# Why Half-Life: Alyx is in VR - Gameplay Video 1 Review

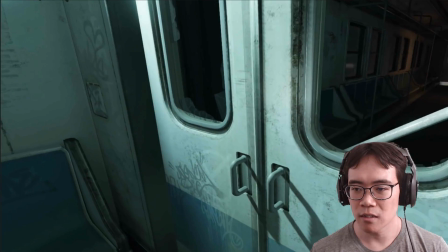[28:40]
so, we can see here this big
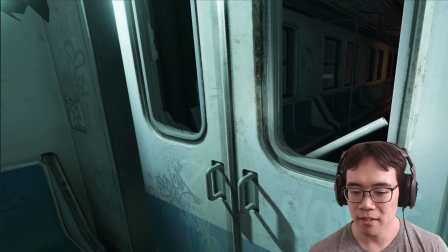[28:44]
pipe just sticking out here, but for the sake of the audience,
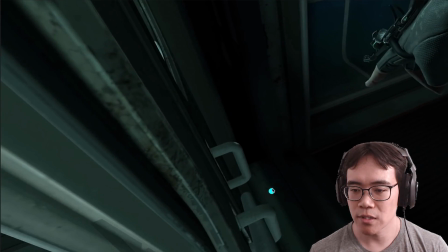[28:49]
they decided to just look all the way through the door so you can see this handle is barred. And it's a little bit low in the frame. It would have been good to have it a little bit more in the center, but it's just nitpicking.
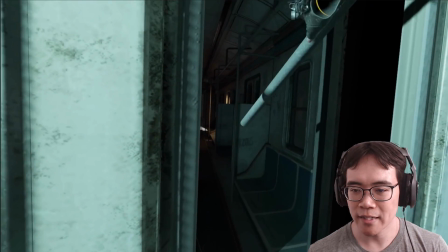[29:04]
So you can see, you can look through the door, yank this thing out, toss it, stagger the zombie.
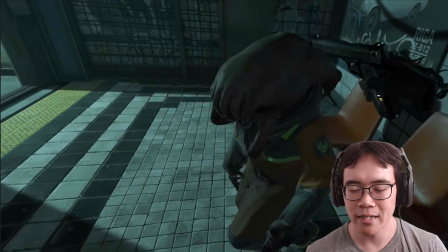[29:10]
This is just showing, hey, in this game,
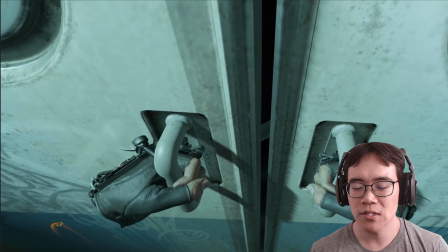[29:14]
there are scenarios where you can just figure things out and do what you would do in real life.
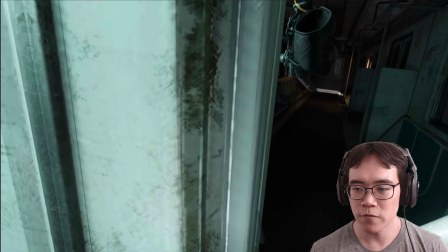[29:20]
If this was a non-VR game, there would just be,
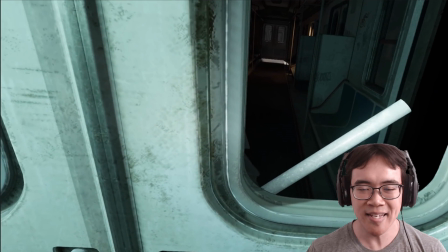[29:24]
tons of these doors in the game which had this exact same bar that would play the exact same animation for you whenever you pressed X or something like that to unlock it. But in VR, I think you'd feel a little bit more clever for just doing this and, moving the pipe around with your own hands.
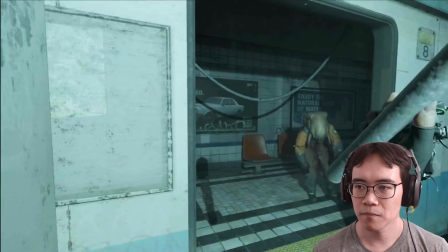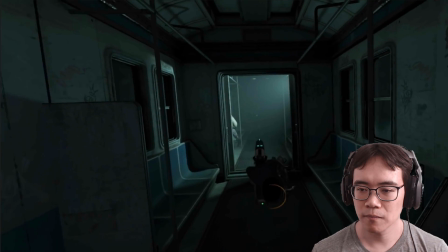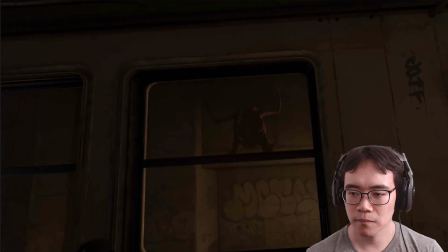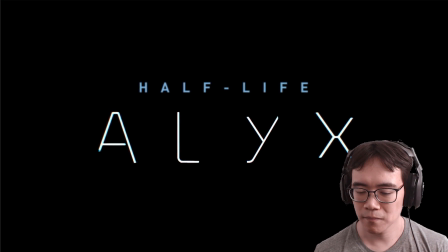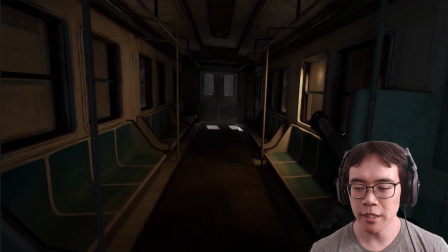[30:08]
And so for this gameplay bit, they're really, accelerating the performance, making it a little bit more frantic.
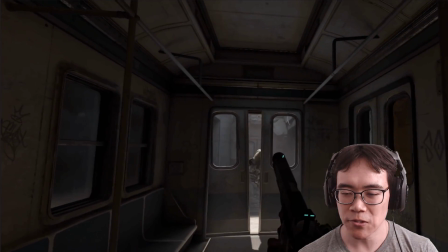[30:18]
They're not as kind of skilled at using the gun here because they're a little bit panicked.
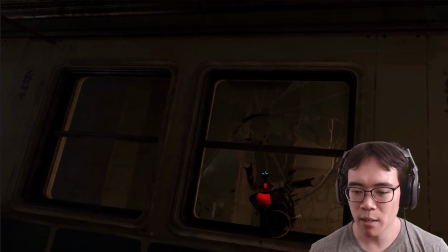[30:24]
And then here they shoot the last bullet at this head crab, and then you can see that they're testing the trigger here.
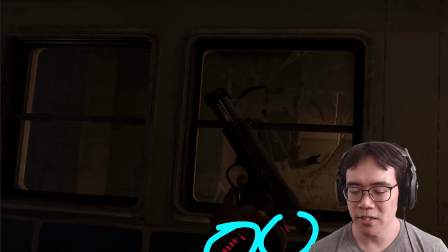[30:31]
They're like, oh crap, no ammo, even though, this red light and all this would have indicated no ammo, but they're just playing it up for the camera, which is it's fine. It works.
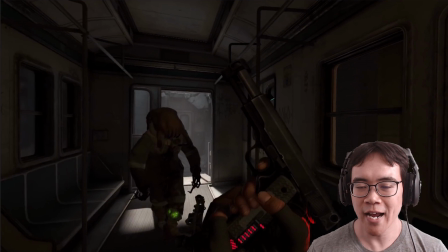[30:41]
It keeps the audience in the moment if you're acting it out like you're the character basically.
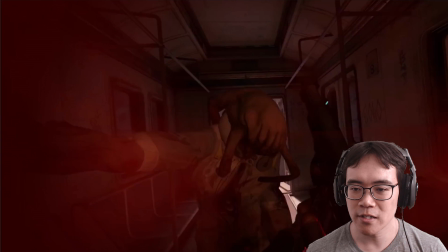[30:49]
And so they're just kind of looking around and they're, oh my god, I'm surrounded, and then the zombie slashes at them, and then we cut to black.
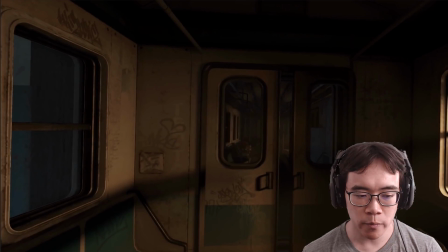[30:56]
Like I said, this is a really great gameplay clip. There's just so many things through this whole thing.
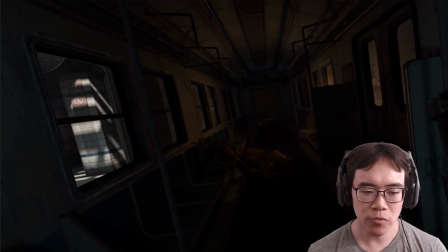[31:02]
Lots of new ideas, lots of questions answered, really good performance, makes it very, very clear.
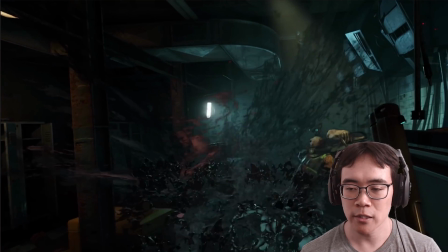[31:09]
Like, one of the things that I always say about trailers, any sort of video of your game,
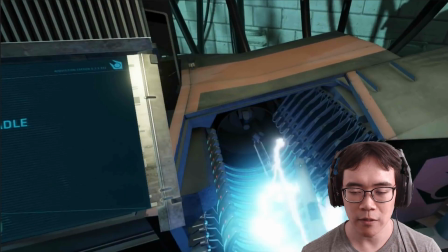[31:14]
is that clarity is really a big part of the presentation.
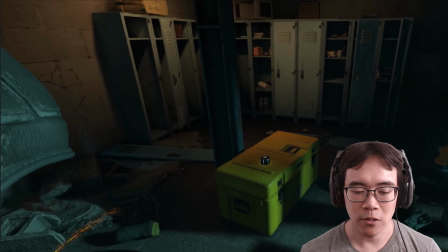[31:18]
It's not quantity of information, it's clarity and retention, so that people understand what's going on,
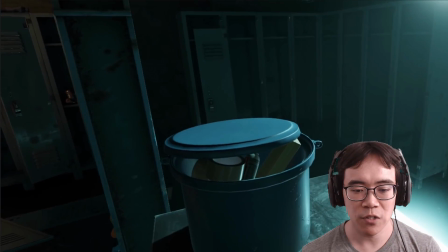[31:25]
because a lot of games are really difficult to understand because there are just so many different mechanics.
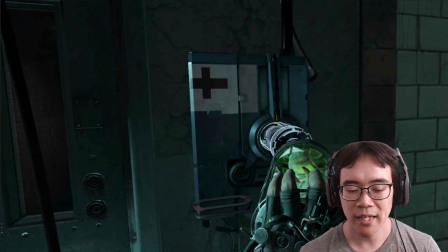[31:31]
Certainly first-person shooter games have to do a little bit less legwork because
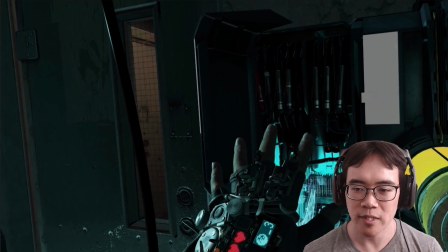[31:36]
they deal with very familiar sort of player verbs like shoot and run, that sort of thing.
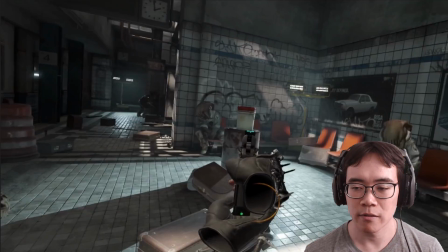[31:42]
But still, there's just a lot of things in here that they're communicating about what makes this a unique
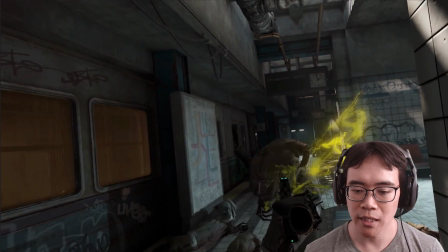[31:49]
experience versus if this was just a keyboard and mouse and gamepad game.
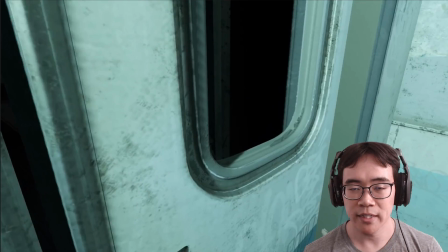[31:58]
And hopefully it makes it extra compelling and people can actually see in real time just what makes it so unique.
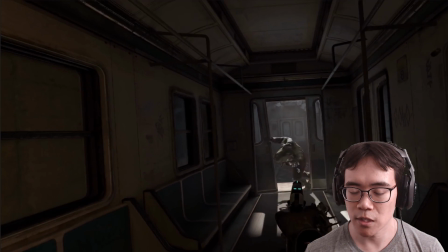[32:05]
So I think this is a really good job here.
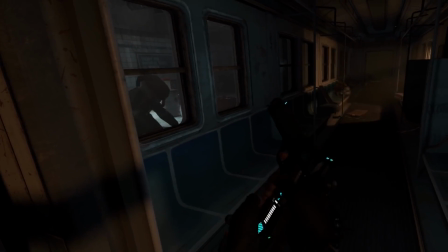[32:08]
And so something else I want to talk about is the choice to use teleportation movement in this clip.
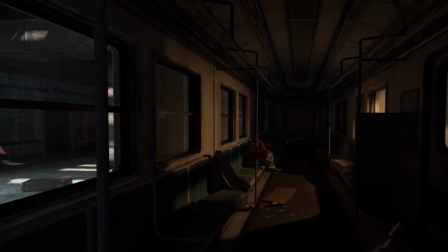[32:15]
Because it's, teleportation movement is somewhat controversial in the VR game space.
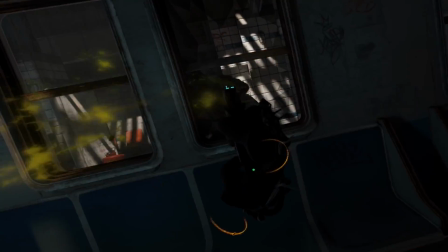[32:20]
So if you're not familiar, what you've just seen is teleport.
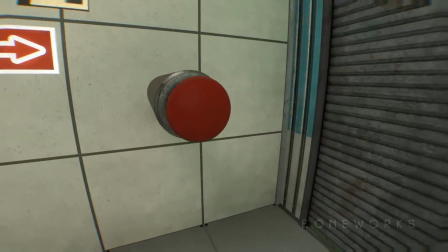[32:23]
And the alternative is what's called full locomotion, which is when you're using the thumbstick to move forward instead of teleporting.
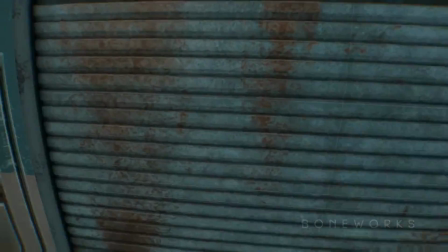[32:31]
And the thing with full locomotion is that it looks much more like traditional keyboard and mouse or gamepad gameplay,
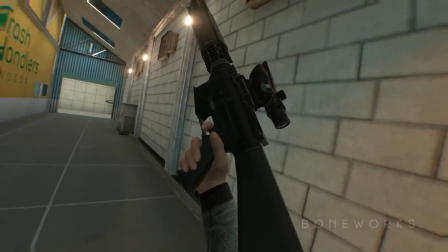[32:39]
because there's no the blinking to black.
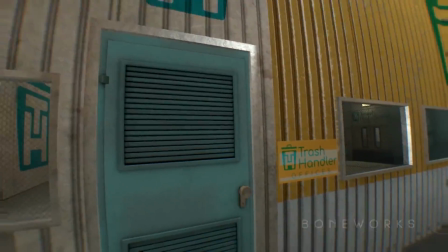[32:42]
There's just smooth motion from one point to the other, which looks great for people who are watching on YouTube or something like that.